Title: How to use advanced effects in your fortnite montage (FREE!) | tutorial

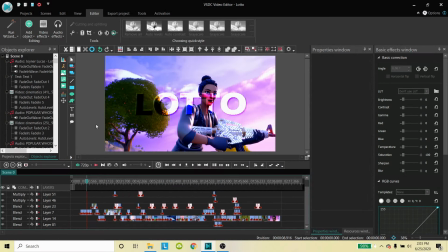4s
Hey guys, how's it going? I'm back with another tutorial today, showing you guys a little more advanced effects on VSDC here, so you guys can get a little more in-depth look at what I do with my montages and how you can make them better yourself.
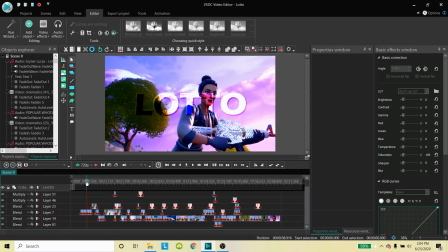21s
So, I'm going to start off here by looking at my Lotto montage that I made a couple days ago.
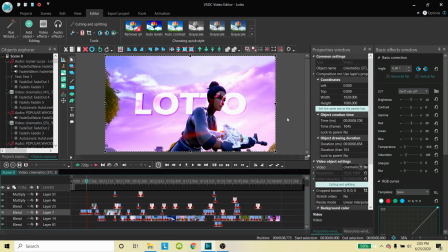30s
Alright, so starting on this first clip here,
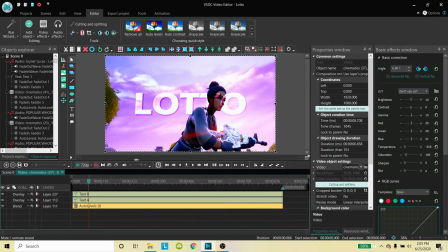32s
I'm going to show you guys what I do as far as the overlay text there where you can see through. So this one is actually pretty straightforward. It is a little difficult because it's not great lighting behind.
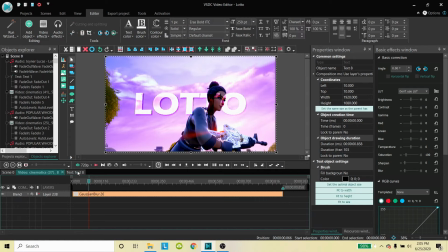48s
So that is why I have the double text here. And I actually use this one with a blur in the background kind of as a shadow backdrop. And it is off just a touch from the original text here, so see how it moves there up in the corner.
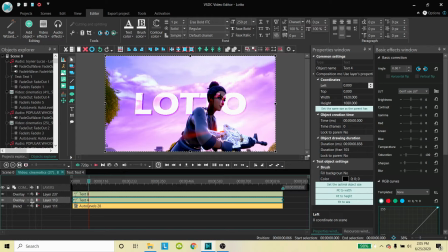66s
But basically all you got to do with this here is you can go over to the side under where it says the composition mode, and you can choose all of these different options, and these will all be available to you on the free version as well,
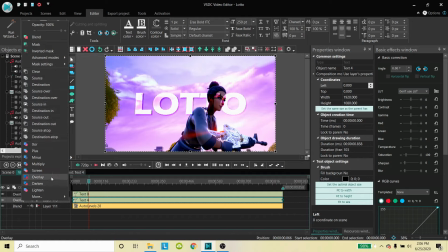82s
so you don't have to worry about that. And the ones that I'm using here is overlay. But like, for example, if I were to change it to like invert color, you can see how that would change that way.
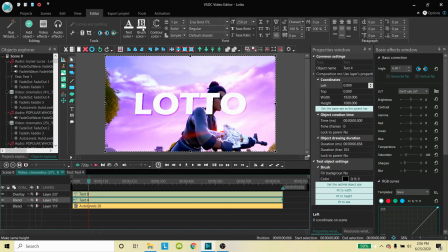95s
But normally it has you on blend, and that's where you get the white text, just the straight up, where if you change it up here, it would be different or whatnot, you know. But that is why I have the overlay here, so that way you can just get a kind of brightened up see-through effect.
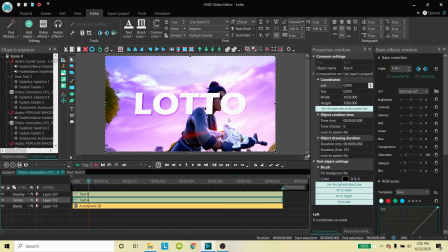113s
And you can do that with other ones of these here as well. Like the screen is another one I use a lot of the time. Doesn't work as great in this scenario. Contrast, you know. It's kind of just a play around and see what you like with that one there.
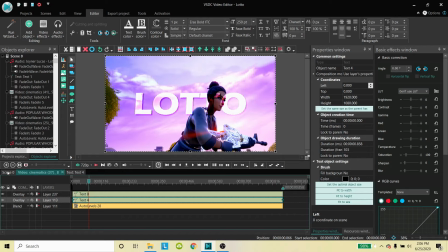131s
But that is one of the more simple ones that I figured I would show you guys right away.
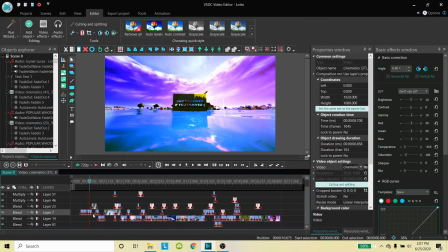138s
Alright, so going on to the next bit here. I have a pretty complicated one in this cinematic. So what I did with this is I had a billboard in the background with like a 3D text almost type, where as I zoomed in, the text went along with it.
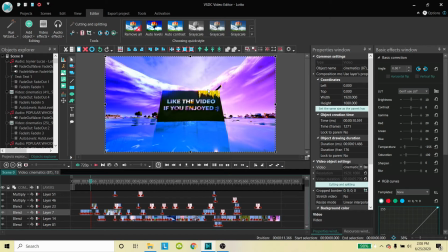156s
And now, because normally when I'm on the pro version, I have motion tracking to go with this, which isn't available on the free version. But this is actually a good example to show you guys because I wasn't able to use the motion tracking on this. It didn't want to work with this sort of cinematic.
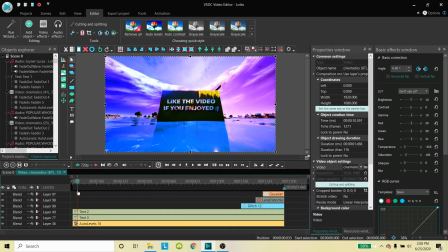174s
So what I actually did is I had this text this whole way along here.
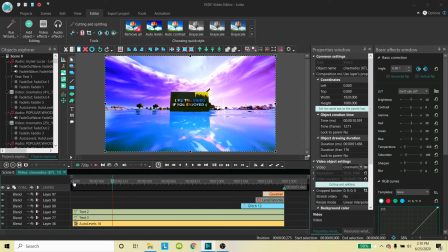181s
All right, so once we're back to this point, you can see I zoomed in with the text being adjacent with it the whole entire time.
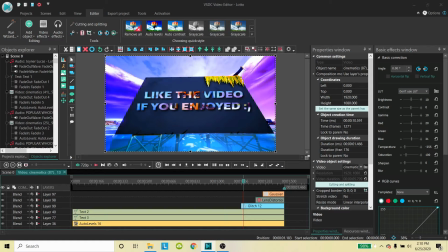189s
And in the background of the text, I actually had a video in there, which is what's causing this to be as laggy as it is.
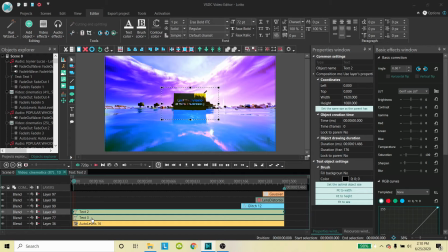196s
But that is two parts of this that I'll show you. This bottom text here is basically just used as a shadow to make it look like it's 3D.
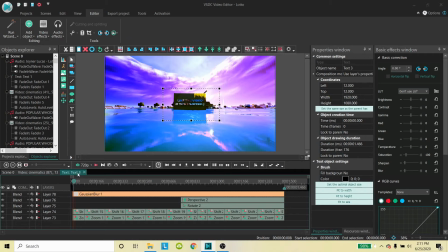204s
So that I don't really need to go in depth on. It's just the blur on top of the motion. But this top text here I will show you is actually a cinematic that I used
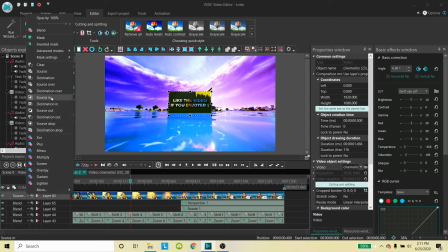221s
that I had the source in composition mode on. Now, because if I weren't to have that on there, it would just be a still frame image over that area the whole entire time.
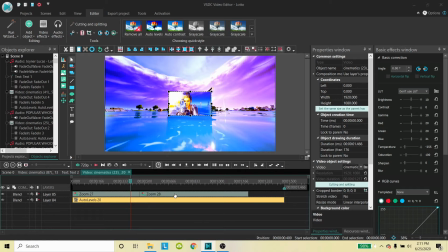237s
And I actually had this zoomed in to fit the frame as well.